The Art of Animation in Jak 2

As a kid, I fell in love with the video game studio. You might not know it, it's kind of unknown.
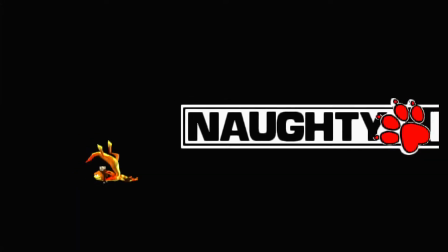0:19 A small studio known as Naughty Dog.
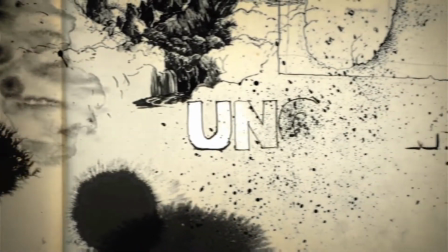0:29 All jokes aside, Naughty Dog has grown throughout the years, making bigger and more critically acclaimed interactive movies.
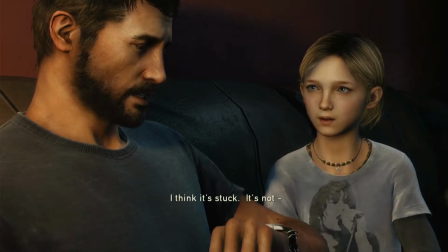0:35 I mean games. And in the process, they've shown their beautiful realistic animation.
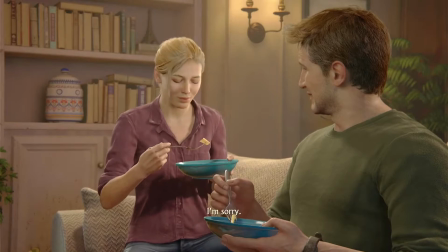0:42 And although it is very impressive to see how far we've come in realism, to the point we can mimic human emotion to the frame,
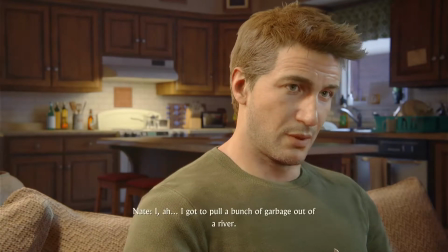0:50 today I'm going to talk about the animation in this.
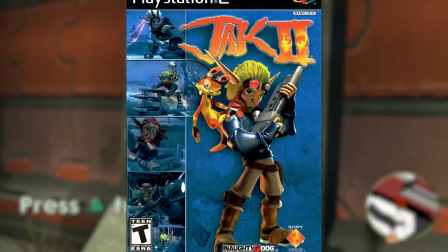0:56 Jak 2. Ever heard of it?
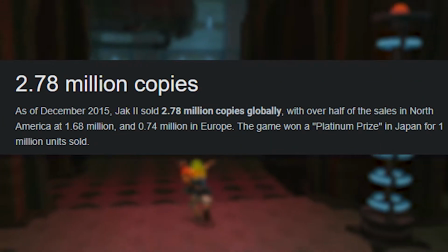1:00 I won't blame you if you haven't, because despite selling over 2.7 million copies, the Jak and Daxter series died a long time ago.
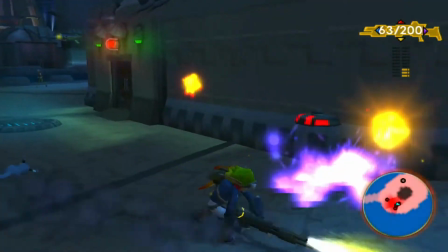1:09 Despite that, Jak 2 was one of the first games I ever played on PS2, and by played I mean fell down the same gap for over 30 minutes straight.
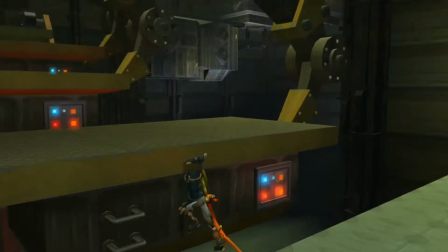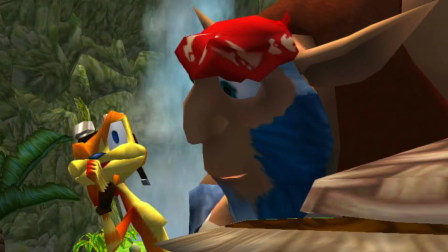1:22 And although Jak 2 is known for its huge leap from cartoony to edgy, I'm gonna kill Praxis!
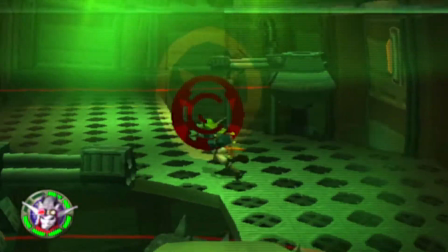1:28 I want to talk about an aspect that isn't brought up nearly enough. Jak 2 had some of the best animation.
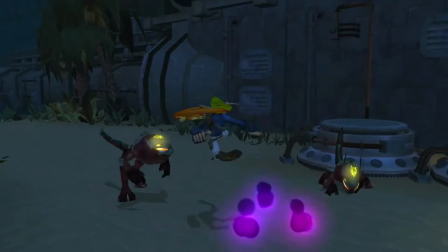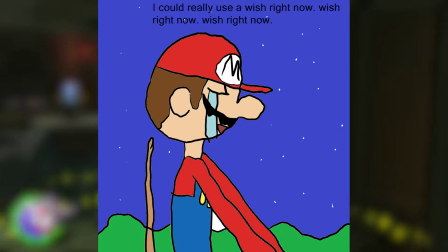1:42 Step down, Mario, you ain't got crap on the beautiful Looney Tunes inspired animation Jak 2 has.
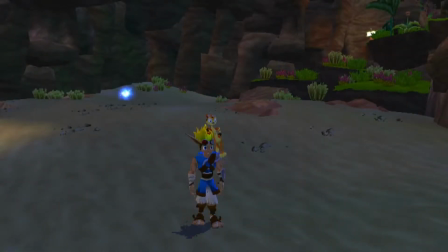1:47 Some of you might ask, why not Jak 1 instead of Jak 2?
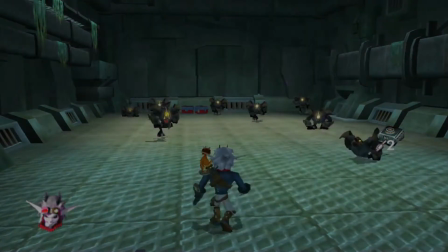1:53 As it's the more cartoony one of the two and has basically the same animations.
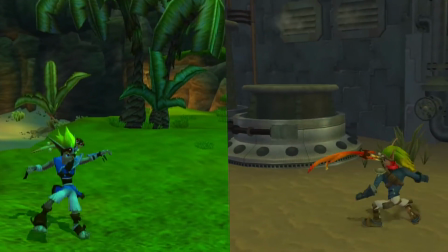1:58 And although that may be true, Jak 2 not only has better graphic fidelity for the time,
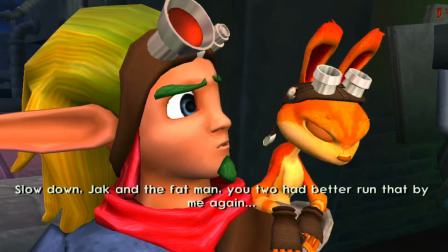2:06 but a lot of animations were added to assist more combat oriented playstyles.
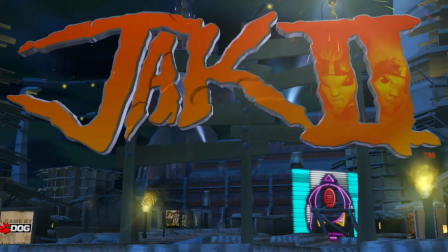2:10 So come with me as I talk about the 3 principles of animation Jak 2 masters in just its movement.
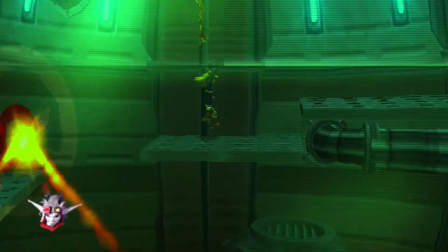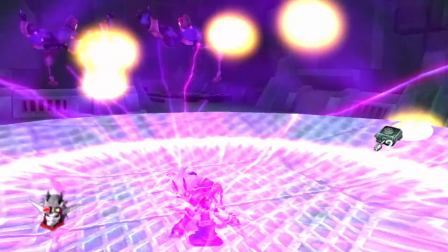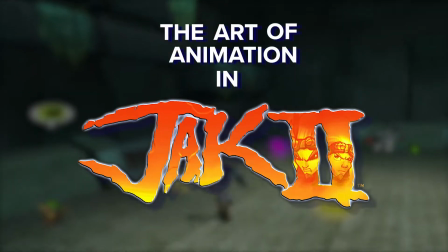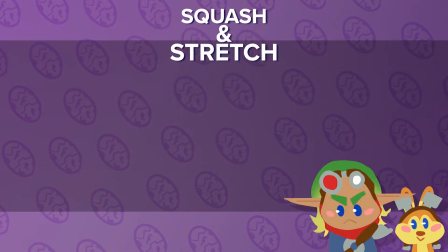2:35 Squash and stretch. Squash and stretch is exactly what it sounds like.
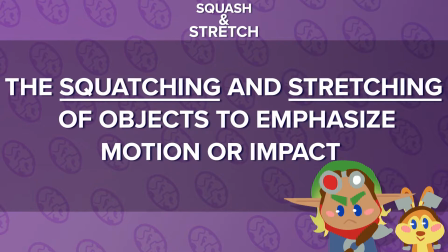2:40 It's the squashing and stretching of animated objects to exaggerate motion or emphasize impact.
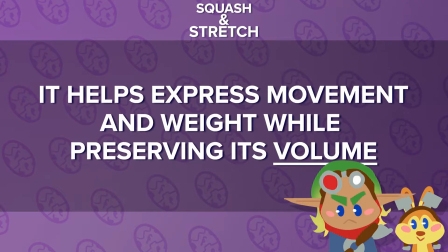2:46 It helps you to express movement and weight while still preserving an object's volume,
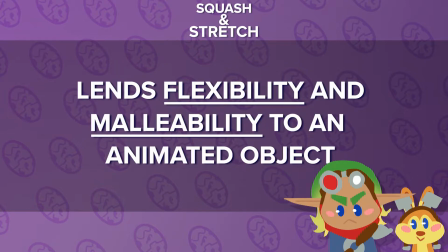2:50 and it lends an animated object an organic flexibility that keeps it from seeming stiff. Take as an example this rubber ball,
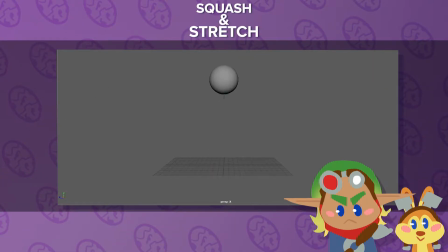2:59 making it bounce on its own, which it looks fine, but it doesn't give that rubbery feel. But let's add some squash and stretch. As it goes down and hits the floor, let's compress it downward and stretch it outward to preserve its volume.
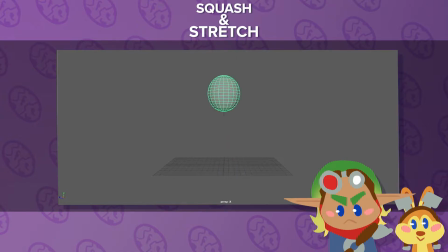3:13 And as it goes up, let's stretch it upward and compress its sides to make it jump a lot more faster. A lot more rubbery, a lot more visually appealing. This is the beauty of squash and stretch.
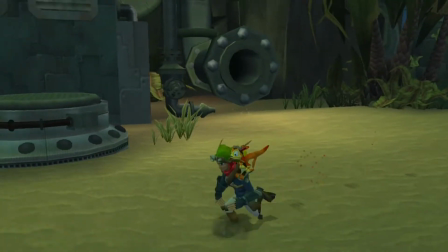3:26 This concept is seen throughout the whole game, especially with Jak's movement. Welcome to the pumping station.
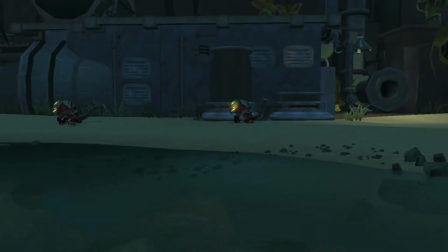3:32 We'll be watching most of Jak's moves here. So, let's press a button.
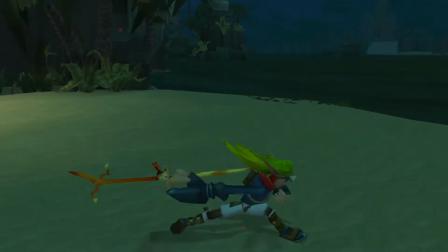3:38 Oh shit!
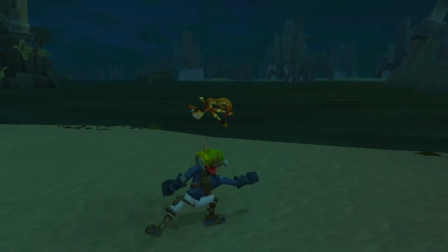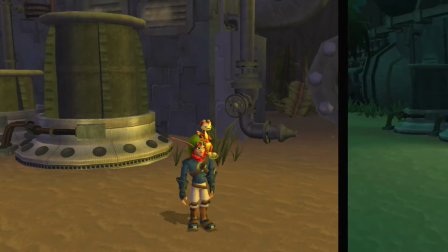3:45 Punching, jumping, landing, even walking all have this amount of squash and stretch.
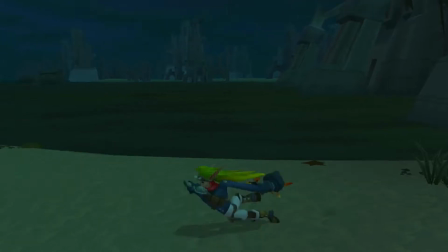3:51 Watch how much Jak, and especially Daxter, stretch when Jak punches.
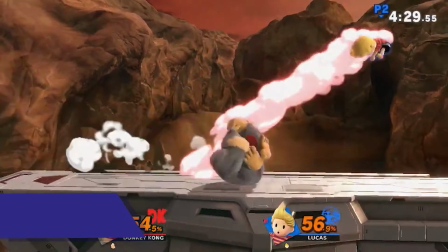3:57 While some games might add freeze frames to emphasize hits, Jak 2 goes a more traditional way, by enlarging that fist.
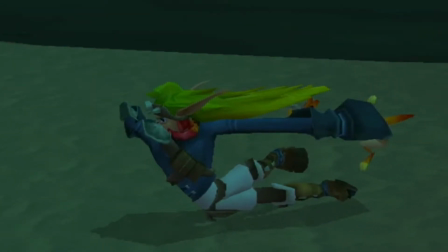4:07 Jak goes all the way back, his arms and torso stretching to their maximum as Jak's arm and fist deform into a huge wrecking ball,
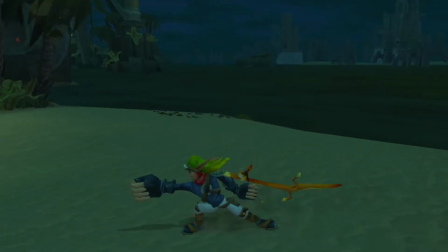4:14 enlarging the fist and stretching the arm thin, until going to a stop into its final position and back to normal,
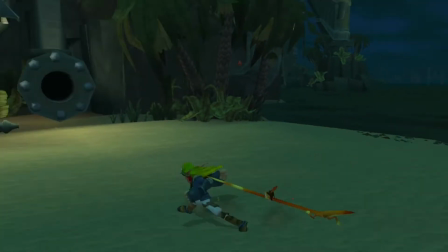4:20 while Daxter catches up.